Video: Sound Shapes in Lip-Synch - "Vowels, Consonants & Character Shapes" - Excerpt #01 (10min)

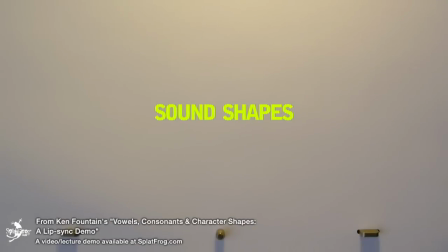0:00 Once all the emotional and character elements are feeling good, I step back from the animation and try to hear what the more prominent sound shapes are. By sound shapes, I'm not referring specifically to phonemes or even necessarily to vowel sounds.
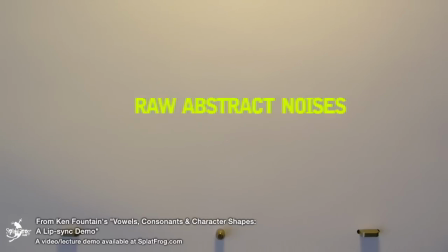0:17 I'm kind of talking about something a little more primal, like what are the raw, abstract noises and tones? Which ones are more prominent than others, and what kind of shape does that suggest for the mouth?
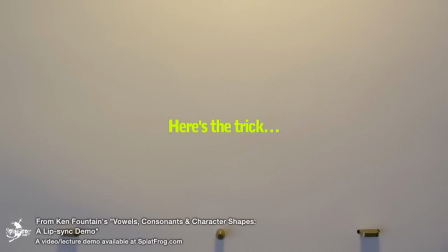0:30 Now here's where the trick is. Since we've already defined how we think the character uses their mouth, that limited set of shapes, we have some parameters to work within, which I tend to think makes your job way easier.
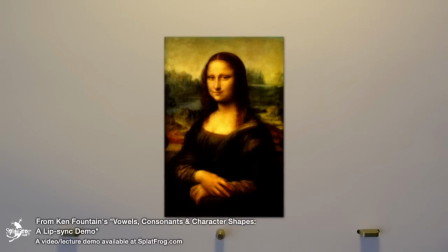0:44 Trying to hear the prominent sound shapes in an audio track is kind of like trying to see the dominant hues and forms of a painting, like blurring your eyes to see what colors and shapes stand out. Melodic speech kind of works like the composition of a painting, I think.
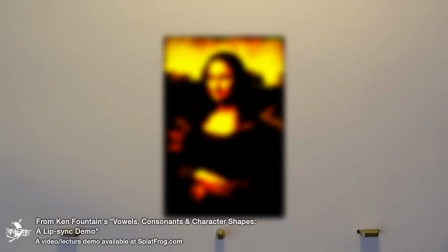0:59 It guides our brains around to certain points of emphasis, trying to plant a very specific idea in the memory of the listener.
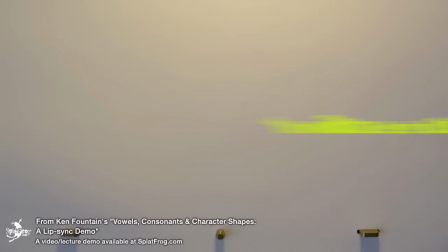1:06 As animators, I think we can take full advantage of the melody of speech and work it into the way we sculpt our lip sync. So that's what I'm going to do. I'm going to sit back and blur my ears, so to speak.
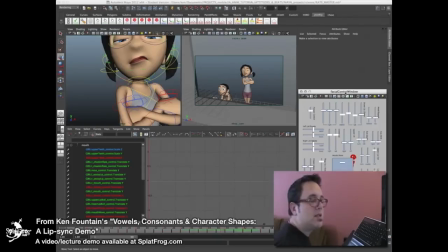1:19 So I want to listen down to this kind of section at a time. So the first sentence, of course, is do you want to see the rats? The prominent sounds, we'll have to find out what that is.
Do you want to see the rats?
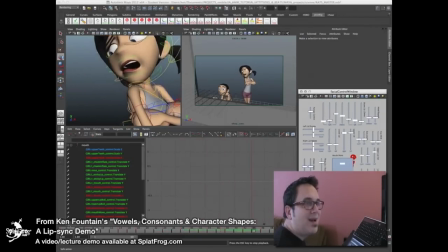1:33 Do you want to see the rats? Do you want to see the rats?
So really, she starts off in do you. So e, a.
Do you want to see the rats?
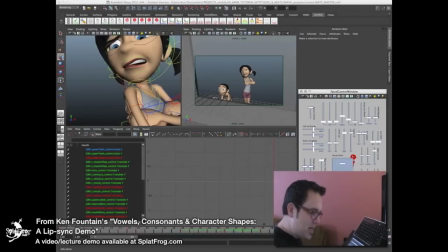1:48 Those are the sounds that stick in my head. I mean, wanna and rats are the two big ones. Do ya and see are sort of what leads to each of those words.
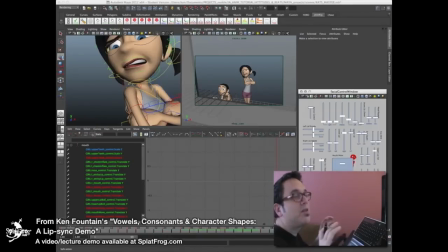2:02 Do you wanna see the rats?
So I still think all four are important to hit because they're very different in mouth shape, but we're gonna wanna make sure that ultimately that wanna and rats are the ones that totally read. The do is gonna totally work. I can get the D in there and it'll work.
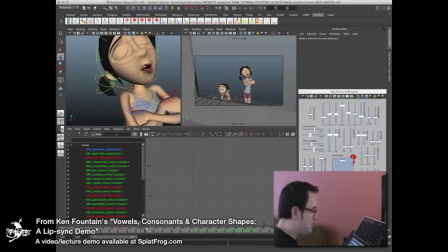2:22 And I'll smooth out that transition and by using the D sound. But do you wanna? It's pretty big. It's wah. So I want to get that nice and wide to begin with.
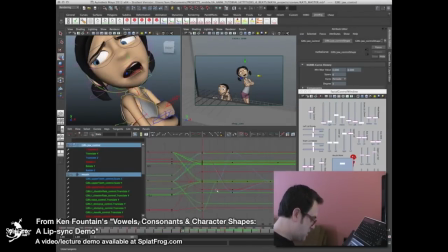2:37 What I really want to do is make sure that the jaw is a little bit more open there. Which is, see how it's already closer to that wah? I mean, even when you watch me move it, it looks a little bigger. And I just want to pull this the side of her mouth out just a little bit more.
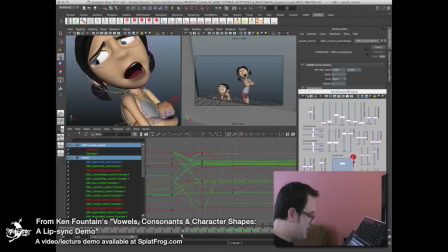2:55 And then as I scrub through, and it looks like it will eventually relax into a lesser shape. And that's what we'll be figuring out in the hold. But as long as I got that first ah, I want E,
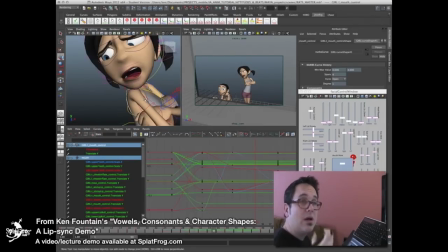3:12 which requires me to bring the teeth together more and widen out those corners, possibly in a little bit of a smile. Like ah, e, ah, e, ah. And the ah is actually probably going to stay out too. I want to really square it out.
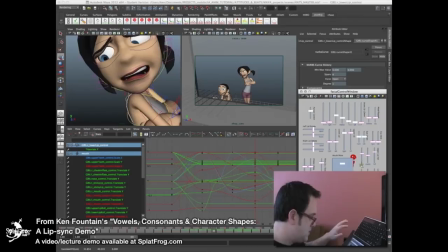3:30 So let's hit that E. I just want to get a little more of a symmetrical look on this. Let me pull this up just a little bit. So I'm getting more of a E, E. What's nice is I'm also going to be able to grab that S in that same shape too.
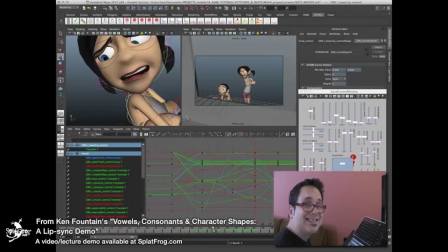3:49 I can get to that shape a little early and go and just bite the teeth down and I'll have an S. Get the ah. Pretty much right there, right on that key that I've already got. So right now the mouth is pretty ah. It's very relaxed. I want to get that like ah.
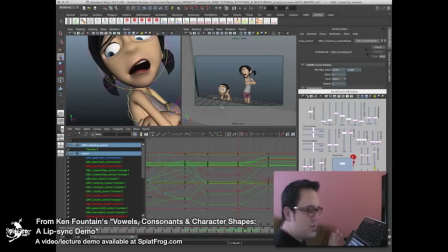4:07 Nice and square and ah. It's a nice American short A sound. So let's open that up. I'm going to first give it a little bit of jaw, a little bit of extra jaw.
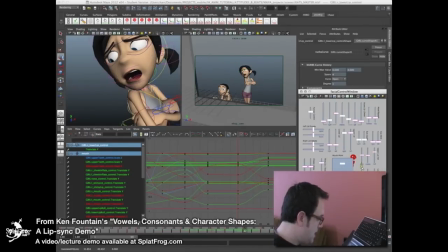4:21 Then I'm going to do some of the same things I was doing with the A. I'm going to see if I can get a little more.
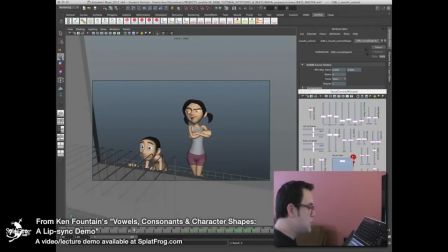I feel pretty good about that. I'm going to move on to the next section of it.
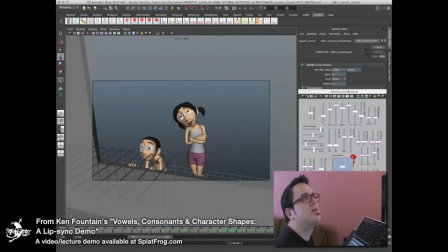4:44 Bye, Annie. See what the sounds are we have in there.
You won't be able to buy any.
Basically then, I want the oo for the U, which holds through you won't, And then be able to is kind of one slurred shape.
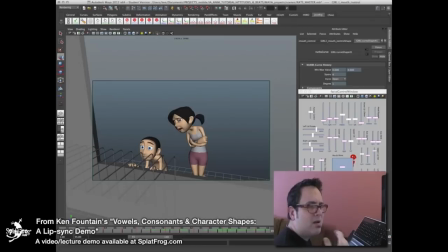5:03 The E and the E are going to both exist in the same shape. So you won't be able to I any. O, E, ah. So let's go grab those. This is fun.
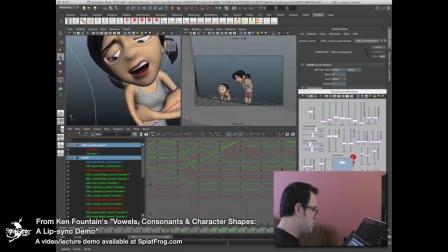5:18 Let's get a little more of an E, which this is too puckered, so I want to pull out. I want to close the jaw a little bit.
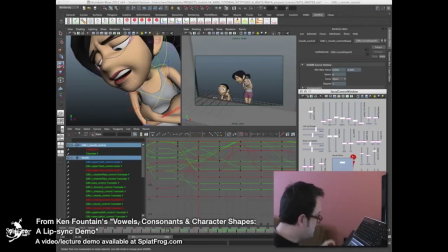5:32 It's close. I don't want to go too far because this isn't an E sound. It's more of an eh. It's relaxed. So I think I should articulate the be able to by. Let's just do that because that's an important separation. Be able to.
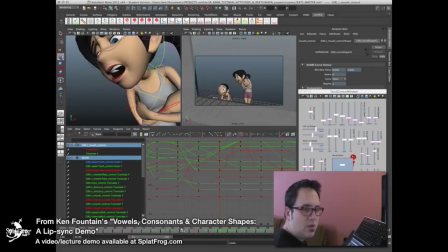5:51 She kind of relaxes her mouth and relaxes her pronunciation right there.
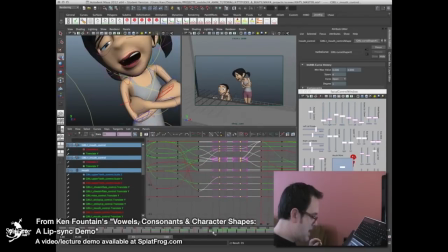5:57 Be able to buy any. Ah, right there. Here's my buy any. Let's open this up. Ah, kind of doing almost the same thing as the last thing.
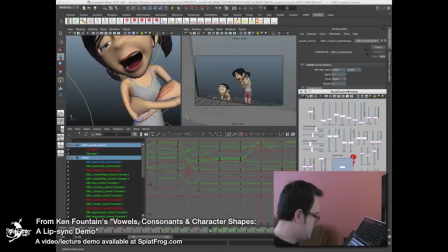6:12 Let's widen that out. Hopefully I don't break that cheek really. I don't want to smile this too much. This is an E. This is an I. This is ah. There's a lot of down. One last sound. I think I should hit the E. Buy any.
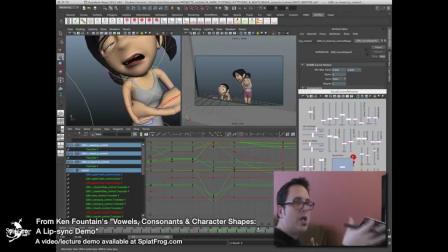6:32 And make sure I'm closing on an E shape. That's sort of how I finish it off. But what I don't want to lose is this slack mouth that she goes into this like buy any.
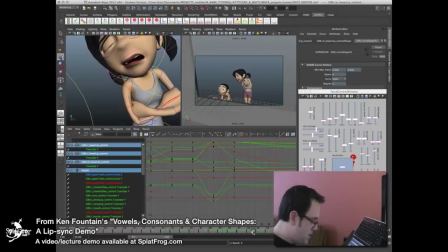6:45 I'm going to go to 94 and just hit that E. Let me just land that E sound right there. E. E. There. Oh, look at that. Yeah, there we go.
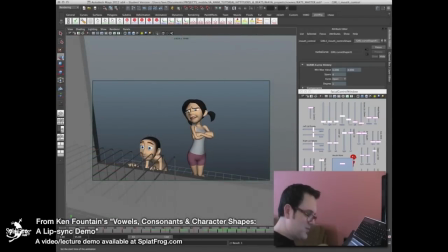6:59 I like where that slacks down right there. Let's watch it.
You won't be able to buy any. You won't be able to buy any.
Yeah, I totally got the oh yeah, I. It's such a weird thing to kind of walk through,
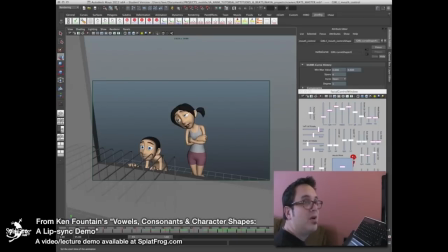7:14 but that's the essence of what's coming out of her. Those are the tones that she's really wanting to get across.
So nobody buys them.
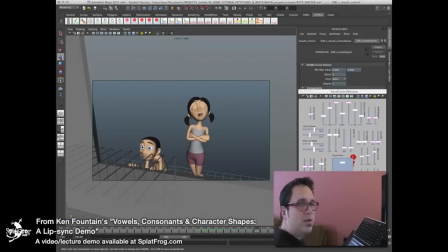7:28 So o, ah, It's really the main tones that are coming out there. But I don't want to lose this really sort of smug and effortless,
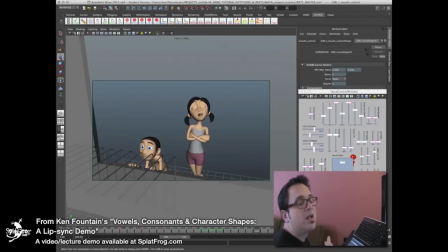7:46 meaning she doesn't want to make it look like she's putting a lot of effort into this. So as she speaks, I want it to stay in this shape and move only as much as possible, or only as much as necessary to her. I want to avoid the sticky lips first.
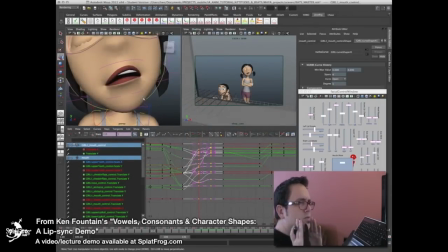8:03 If I can do it without sticky lips, I'm gonna, because that's not how our muscles work. What happens is we pucker in first. So I'm going to take these and just push them in.